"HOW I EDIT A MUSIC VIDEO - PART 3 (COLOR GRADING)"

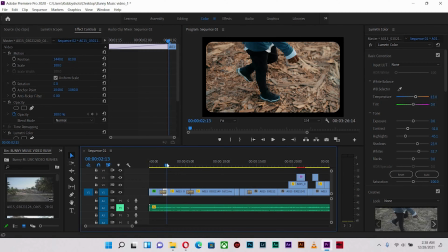Okay, it looks quite good. It's giving me all the brown tones there on what he's walking, right?
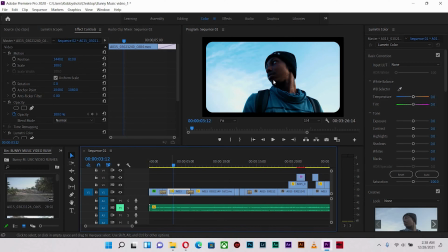And I'm going to also copy, I'm also going to paste it right over here on the shot, and already it looks good on the skin. Okay, so the skin is glowing because I added some yellows in there. All right, so what I'm losing here is the blue,
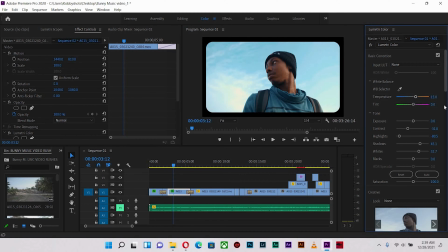so I'm going to reduce the highlights so that I can actually deepen my blues in here.
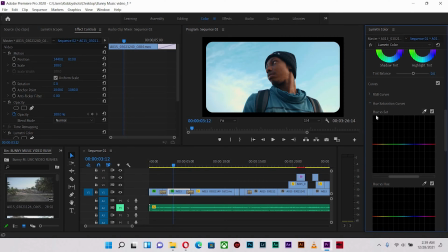So with the use of the hue saturation curves, with the hue versus saturation, I'm going to use the eyedropper and select the area that's blue. Okay, and I'm going to push the blue upwards to increase the blues in there.
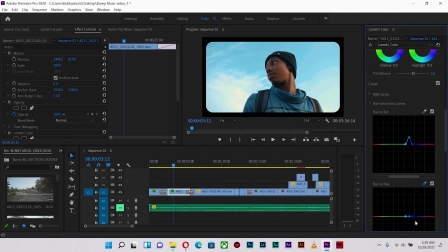Okay, with the help of hue, I'm going to make it a little bit teal. All right, just like so. Okay, so that's where we are now in this particular one, and I really love the color separation in the skin and the clouds.
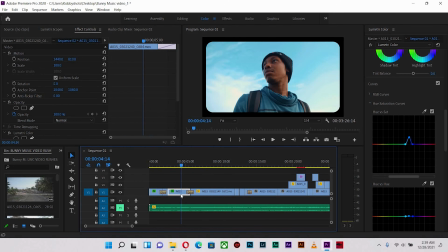Okay, beautiful. All right, so I'm gonna copy these details and bring it up here and see how it will look like. All right, so copy and Control V, paste.
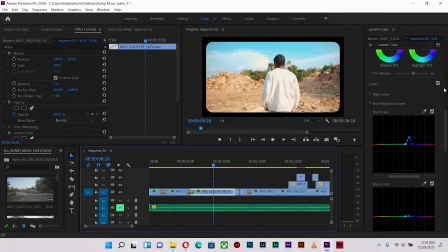All right, it looks quite good, just that it's a little bit to the highlight side.
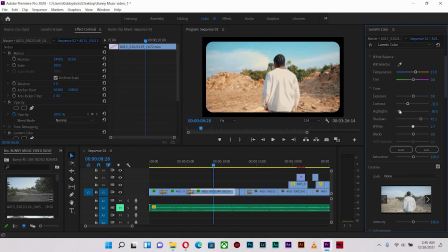So I'm gonna reduce the whites a little bit, okay, and reduce the shadows. Okay, so a little bit too blown out. Reduce the exposure and rather open up the shadows.
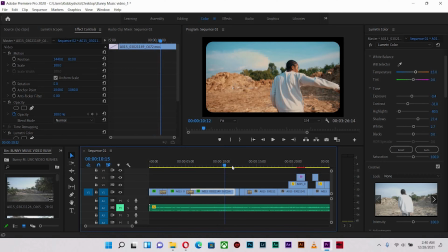Okay, so I think we are quite good where we are. All right, skin tones are looking very pleasant. Okay, and the sky also looks nice. It's well exposed and everything looks in place.
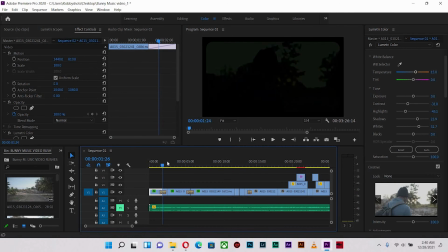All right, so the next one is going to be this. Now remember that this particular settings I gave
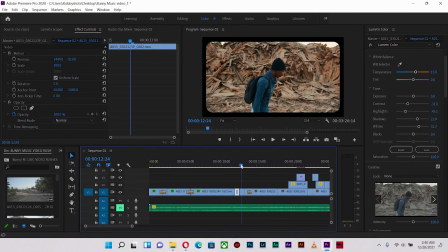works with this area, so it's definitely going to work, of course. I'm going to paste it in this as well, and as follows.
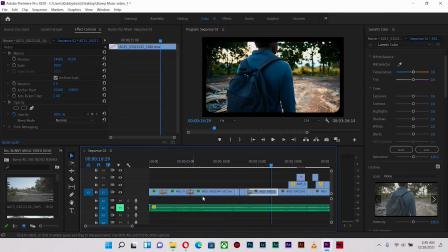Okay, so basically I have the look that I will give to this particular area, and I think it looks clean. I really love the sun rays over there hitting the lens. Beautiful. Okay, all right, so our colors are looking good.
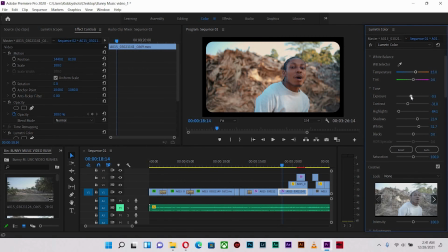Basically same thing that we can do over here is what we did before. Okay, so we're going to ensure that the skin tone looks quite good,
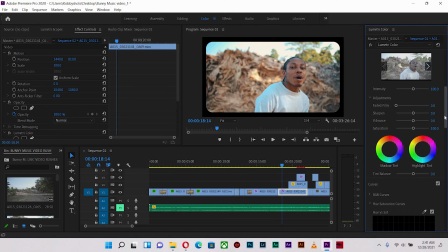and I'm going to increase the vibrance in here to bring more pop. Beautiful. Okay, but I feel like the blues is too much to the vibrant side,
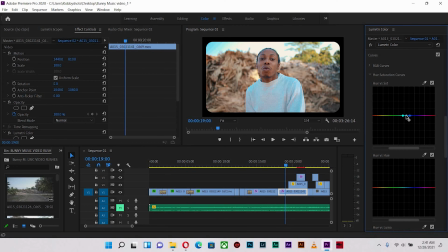so I'm gonna use the hue saturation curves, hue versus saturation, and reduce the blues just a bit, just slightly. Okay, all the blue areas down a little bit.
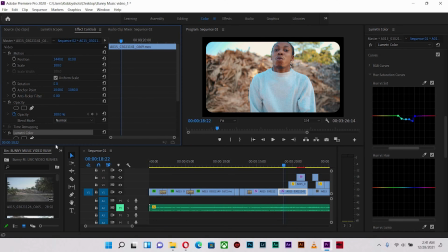I think it's looking quite good. Let's try and apply same settings in here and see how it's gonna look. Perfect. Okay, maybe we have too much vibrance in the skin tone this time,
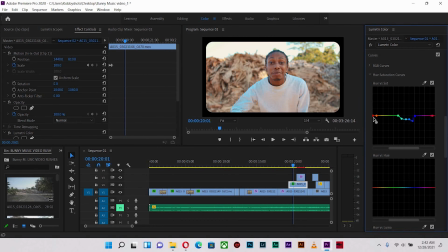so I'm gonna equally select the skin area towards the orange, the red, and reduce it just slightly. Okay, I think we're looking good so far.
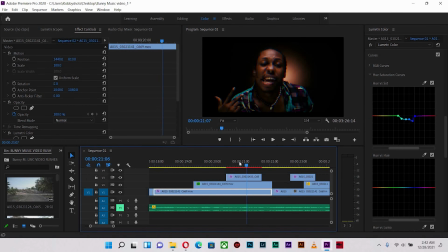All right, so in this indoor shot, okay, having that effect doesn't really give a great representation, so let me turn off the effect, the warp effect, and we can actually work on the footage as it's supposed to look like.
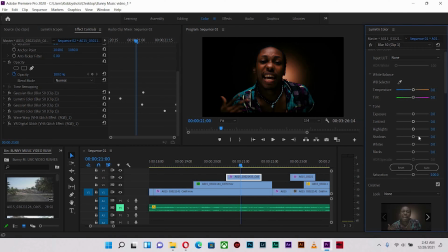All right, so what I'm going to do is I'm going to open up the shadows, because readily what I see is that there's too much shadows in there. Once I open it up, the LUTs look so good already.